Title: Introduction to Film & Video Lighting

Did you ever wonder why we make so much fuss about light in film and video?
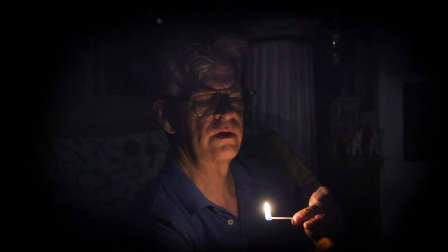15s
Well, the obvious reason is that without light, you can't see anything and you don't have an image. But in today's world, there's usually light almost everywhere, even at night. And today's low light sensitive cameras can pick up a pretty good image even from a match or a candle or an old oil lamp. So again,
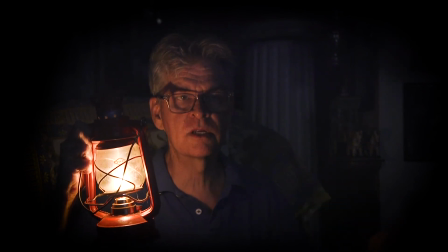41s
why do we spend so much time and money and effort placing lights, moving lights, adjusting lights, and so on? This video is an introduction to the basic how and why of film and video lighting.
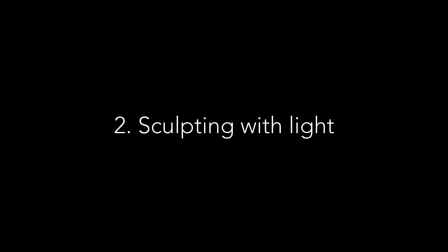56s
If you've ever been camping and told ghost stories at night,
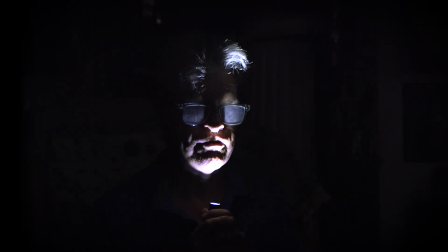60s
you've probably done something like this where you put a flashlight under your chin to create weird, scary faces. And this is basically the same thing that we're doing when we do film and video lighting,
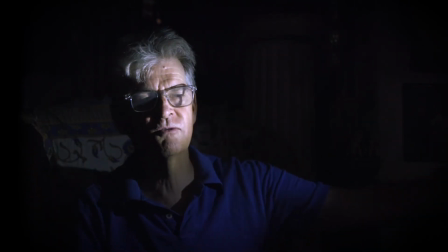71s
is we're positioning lights from different angles and distances
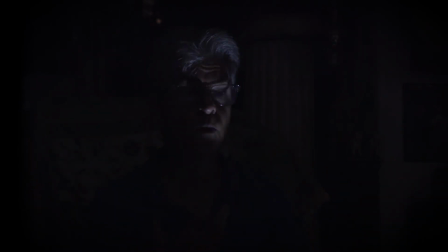76s
to achieve different effects and to do what we call sculpting with light. That is, creating shapes on film using light and shadow areas. And sometimes we do it to create very dramatic types of effects, and other times,
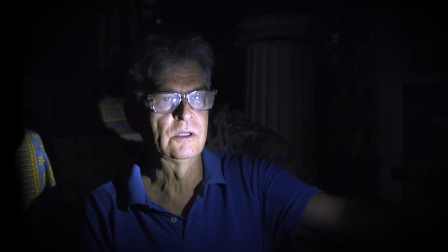94s
more often, we are trying to achieve more subtle and more naturalistic effects with light.
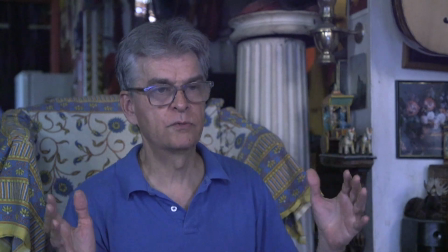106s
Here I am sitting in my apartment with just a little bit of light coming through the window,
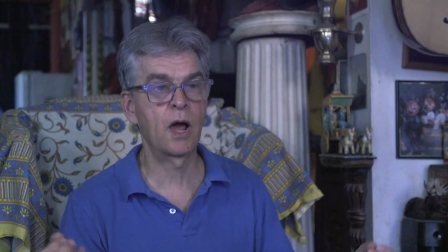110s
and I've been able to get a fairly acceptable image by opening the iris all the way up and raising the ISO. So what's the problem? Why can't I just work with this? Well, first of all, the image is pretty dull.
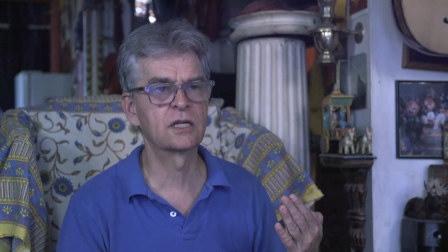124s
The colors are dull. There's not much contrast or shaping with light. And the biggest problem is the ISO has been raised so high that the image is kind of noisy and grainy, and that's not good.
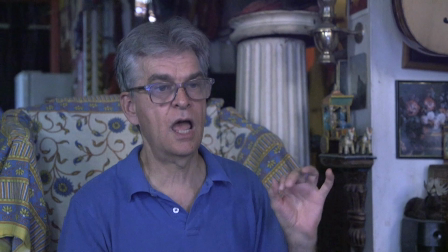136s
So what we need to do is add some light to this situation.
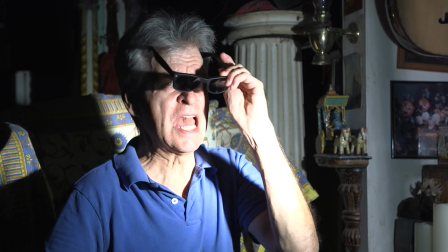145s
Now we have light. We have a lot of light. Too much light. It's blinding me. I've been able to turn down my gain so we have a much sharper image.
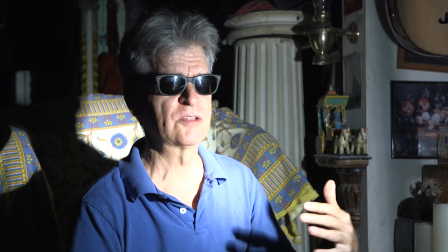153s
But obviously this is not an attractive look. It's really harsh lighting.
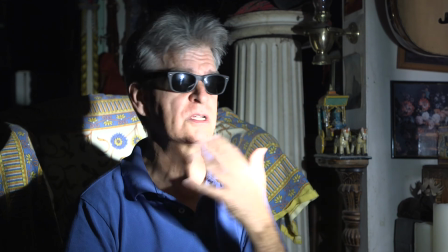158s
The contrast between the bright areas and the shadow areas is really extreme.
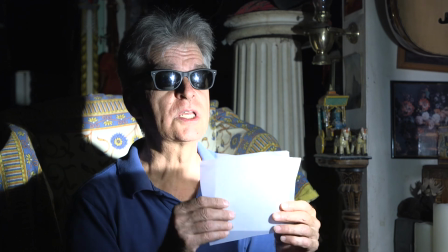162s
And so what can we do? Well, the first thing is we can soften the light by adding what's called diffusion.
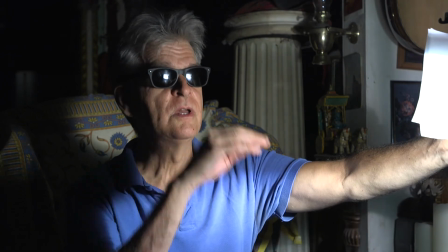168s
When I put it in front of the light, it does a nice job of reducing the amount of light and making it softer.
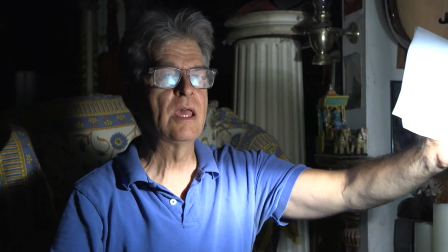176s
I can take off my sunglasses now. And this is a good start.
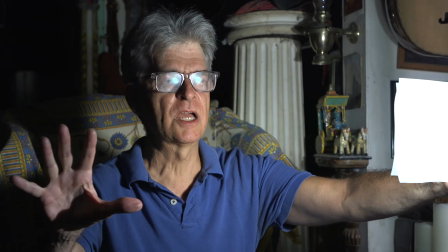181s
And what we want to do now is start carefully placing lights around the subject from nice angles and
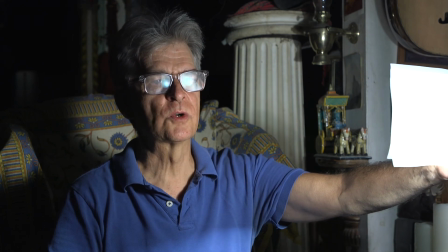189s
softening them and controlling the distance and the brightness and so on to create a well-balanced look and a naturalistic kind of look. One of the most common types of naturalistic lighting is called three-point lighting, which is done with three separate lights.
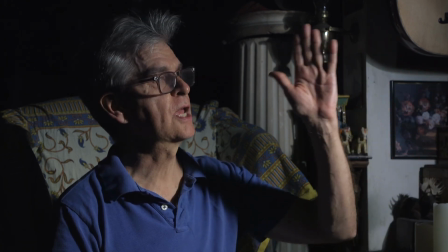207s
The first of the lights is called the key light. It's placed at about a 45-degree angle in front of the subject,
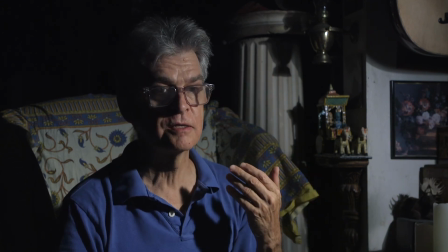213s
and it does a great job of highlighting part of the face and leaving the other part of the face in shadows.
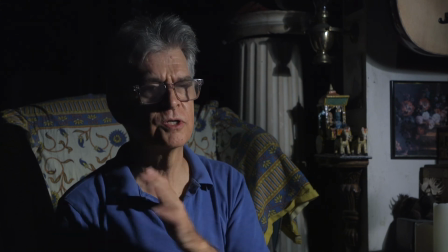219s
But these shadows are quite dark, and so it's a very harsh, contrasty image,
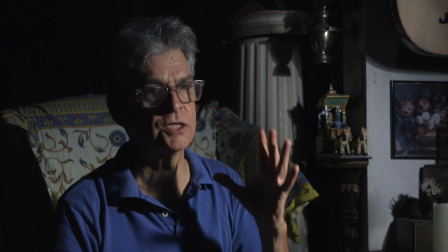225s
and it might be appropriate for an intense drama or mystery story of some kind.
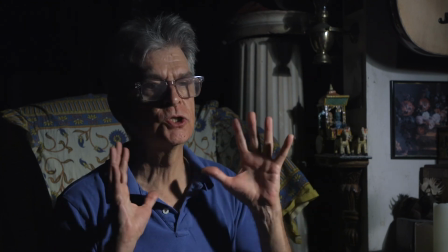230s
But for most purposes, this is a little too dramatic, a little too extreme.